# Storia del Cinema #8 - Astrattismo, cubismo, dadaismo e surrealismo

Nel panorama del cinema europeo degli anni 20 naturalmente non ci sono solo impressionismo in Francia ed espressionismo in Germania. Si sviluppano anzi tanti movimenti di avanguardia con alterne fortune.
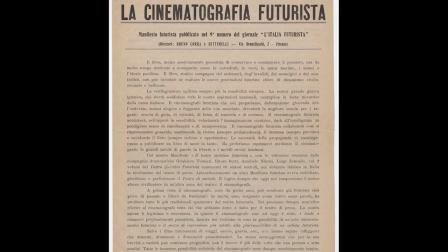28s
Il più antico di questi è il cinema futurista che nasce in Italia nel 1916 con il manifesto della cinematografia futurista. Movimento che però non produce opere di significato valore e per di più i pochi film realizzati sono andati quasi tutti perduti.
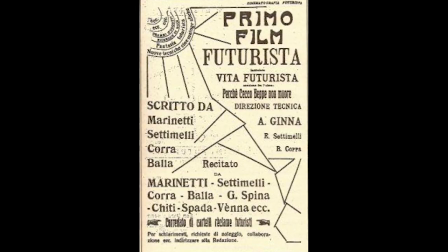43s
Vita Futurista di Arnaldo Ginna è il primo film espressamente futurista, però anche questa pellicola è andata perduta. Il futurismo ricerca un linguaggio nuovo, slegato dalla bellezza tradizionale che viene percepita come vecchia e soffocante. I futuristi sono i primi a intuire come i trucchi cinematografici possono essere utilizzati non solo come fenomeno da baraccone, ma anche come mezzo poetico e simbolico. Il movimento futurista influenzerà molto le avanguardie successive.
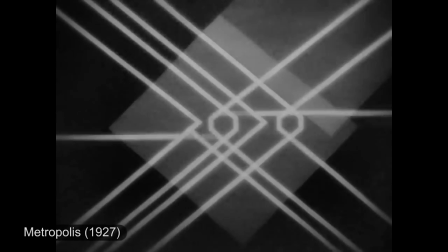71s
Film come Il gabinetto del dottor Caligari e Metropolis hanno tra le loro varie influenze anche il movimento futurista. L'astrattismo nasce invece dalla volontà di negare la rappresentazione della realtà per esaltare i sentimenti con forme, linee e colori. Padre dell'astrattismo è il pittore russo Kandinsky. L'astrattismo si sviluppa in Germania negli stessi anni dell'espressionismo e del Kamerspiel.
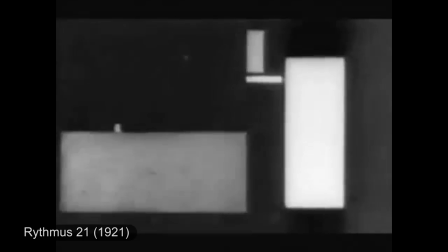96s
Esso sostituisce la narrazione, il ritmico susseguirsi di figure geometriche, luci movimento, eccetera eccetera.
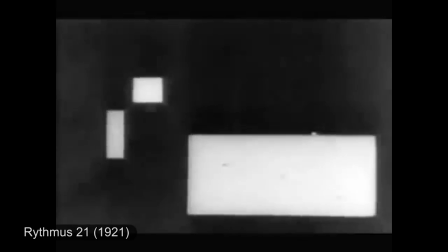102s
Il primo film del movimento è Rhythmus 21 di Hans Richter del 1921.
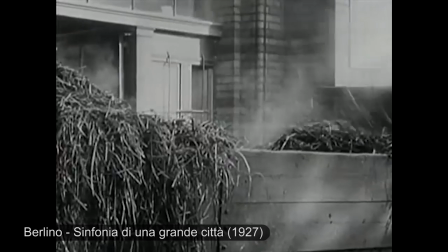108s
Invece una via di mezzo tra cinema strato e concreto è Berlino, Sinfonia di una grande città del 1927,
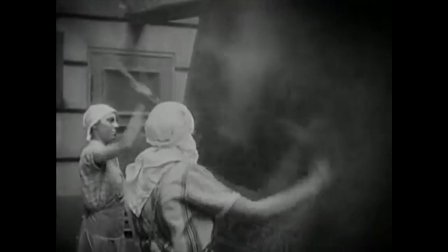115s
diretto da Walter Ruttmann, film nel quale non viene narrata alcuna storia.
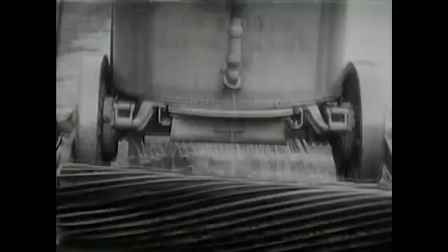119s
Al posto delle luci e dei colori, il regista utilizza gli uomini, gli oggetti e i luoghi della città, composti secondo un ritmo musicale. Il cinema astratto avrà anche una notevole influenza sul cinema narrativo e commerciale quando si cercherà di raccontare il non raccontabile.
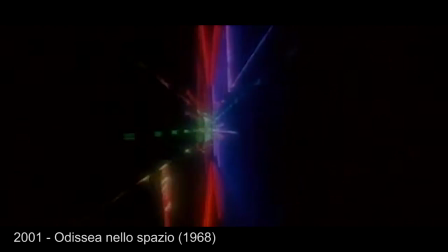135s
Pensiamo a 2001 di Sé nello spazio con il viaggio finale dell'astronauta oltre l'infinito.
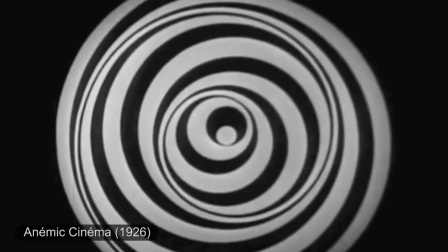141s
Un film particolare è Anemic Cinema del 1926 di Marcel Duchamp.
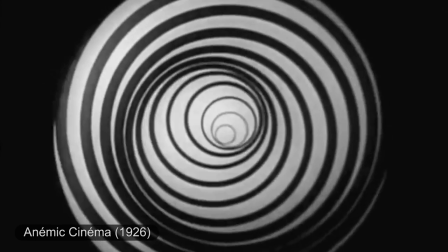146s
Film senza trama,
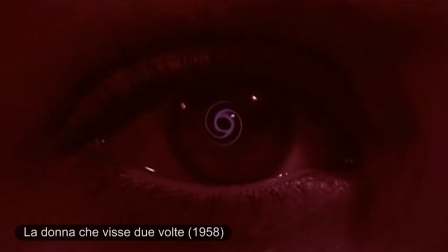148s
praticamente una serie di 19 dischi rotanti dischi che peraltro verranno citati da alfred hitchcock nei titoli di testa del suo la donna che visse due volte anche il cubismo entra presto nel mondo del cinema il pittore fernand legé gira
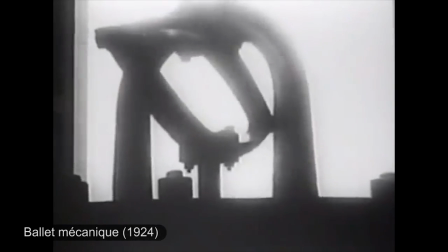162s
nel 1924 il film ballet mécanique come nel cinema astratto anche
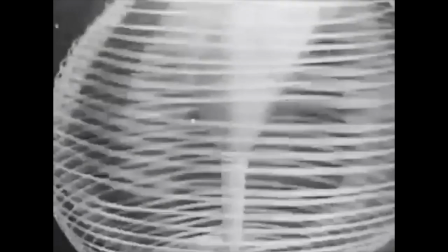168s
qui non vi è narrazione ma solo una danza libera di corpi e oggetti scanditi dal ritmo il cinema si sta liberando
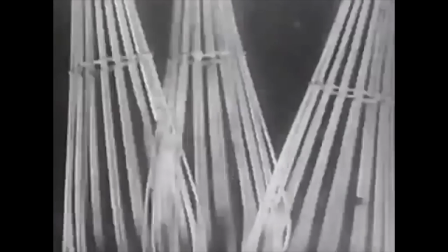174s
dall'obbligo di raccontare una storia grazie all'uso di ripetizioni rallentamenti o accelerazioni,
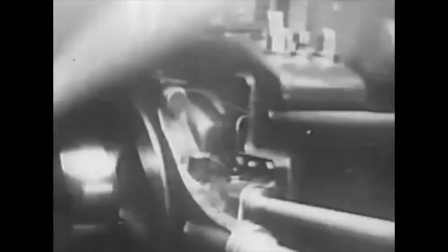180s
anche le azioni più semplici acquisiscono significati diversi ed ecco quindi che la sequenza di una donna
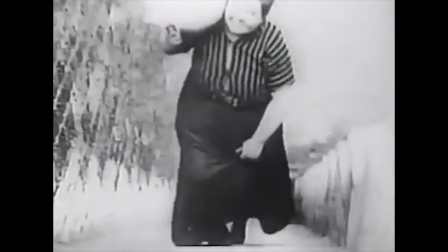185s
che sale le scale ripetuta dieci volte acquista come un senso di epicità.
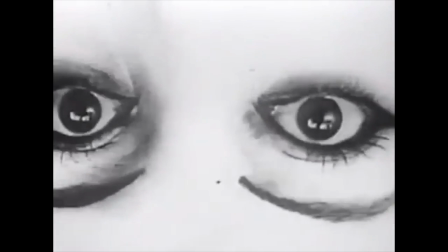190s
L'enorme primo piano dell'occhio poi diventa inquadratura manifesto del movimento che simboleggia il nuovo modo di guardare degli artisti dell'avanguardia e che sarà sviluppato dal taglio dell'occhio nel film surrealista Anchen Andalou. Il dadaismo nasce invece a Zurigo nel 1916. Questo movimento cerca una libertà assoluta da qualsiasi rapporto col passato.
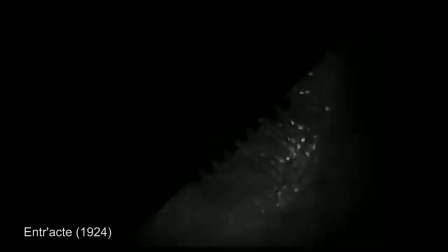212s
Un esempio di dadaismo è il film di René Claire Entract del 1924,
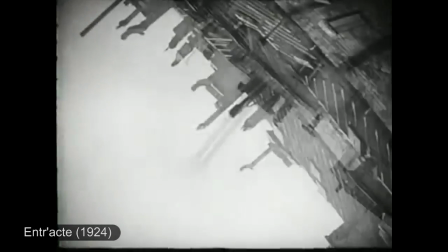217s
un film di sole immagini senza filologico che creano un balletto visivo.
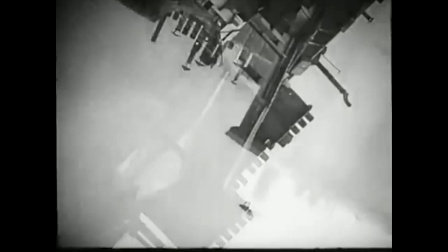221s
Il film era infatti proiettato nell'intervallo di un balletto, un gioco nel quale ritroviamo le vecchie attrazioni del cinema,
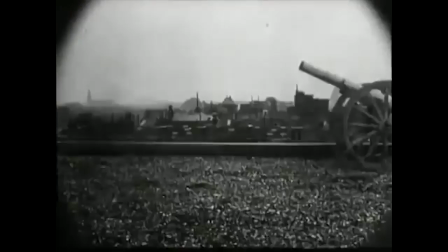228s
la sovraimpressione, il ralenti, l'accelerato, la sparizione al Georges Bélier. L'assoluta libertà creativa però stanca presto e porta il dadaismo in una fase di stallo fino a sciogliersi spontaneamente. Dal dadaismo si sviluppa il surrealismo fondato da André Breton,
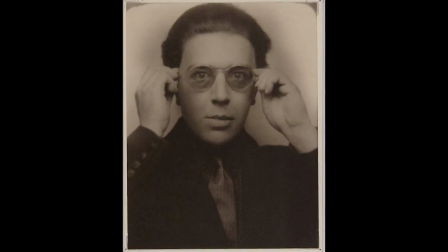246s
molto influenzato dall'opera di Freud L'interpretazione dei sogni. Il surrealismo crea una nuova estetica basata sul brutto, sullo sporco. Soggetti dei film diventano per la prima volta temi banditi come ad esempio la sessualità, l'inconscio, la pazzia.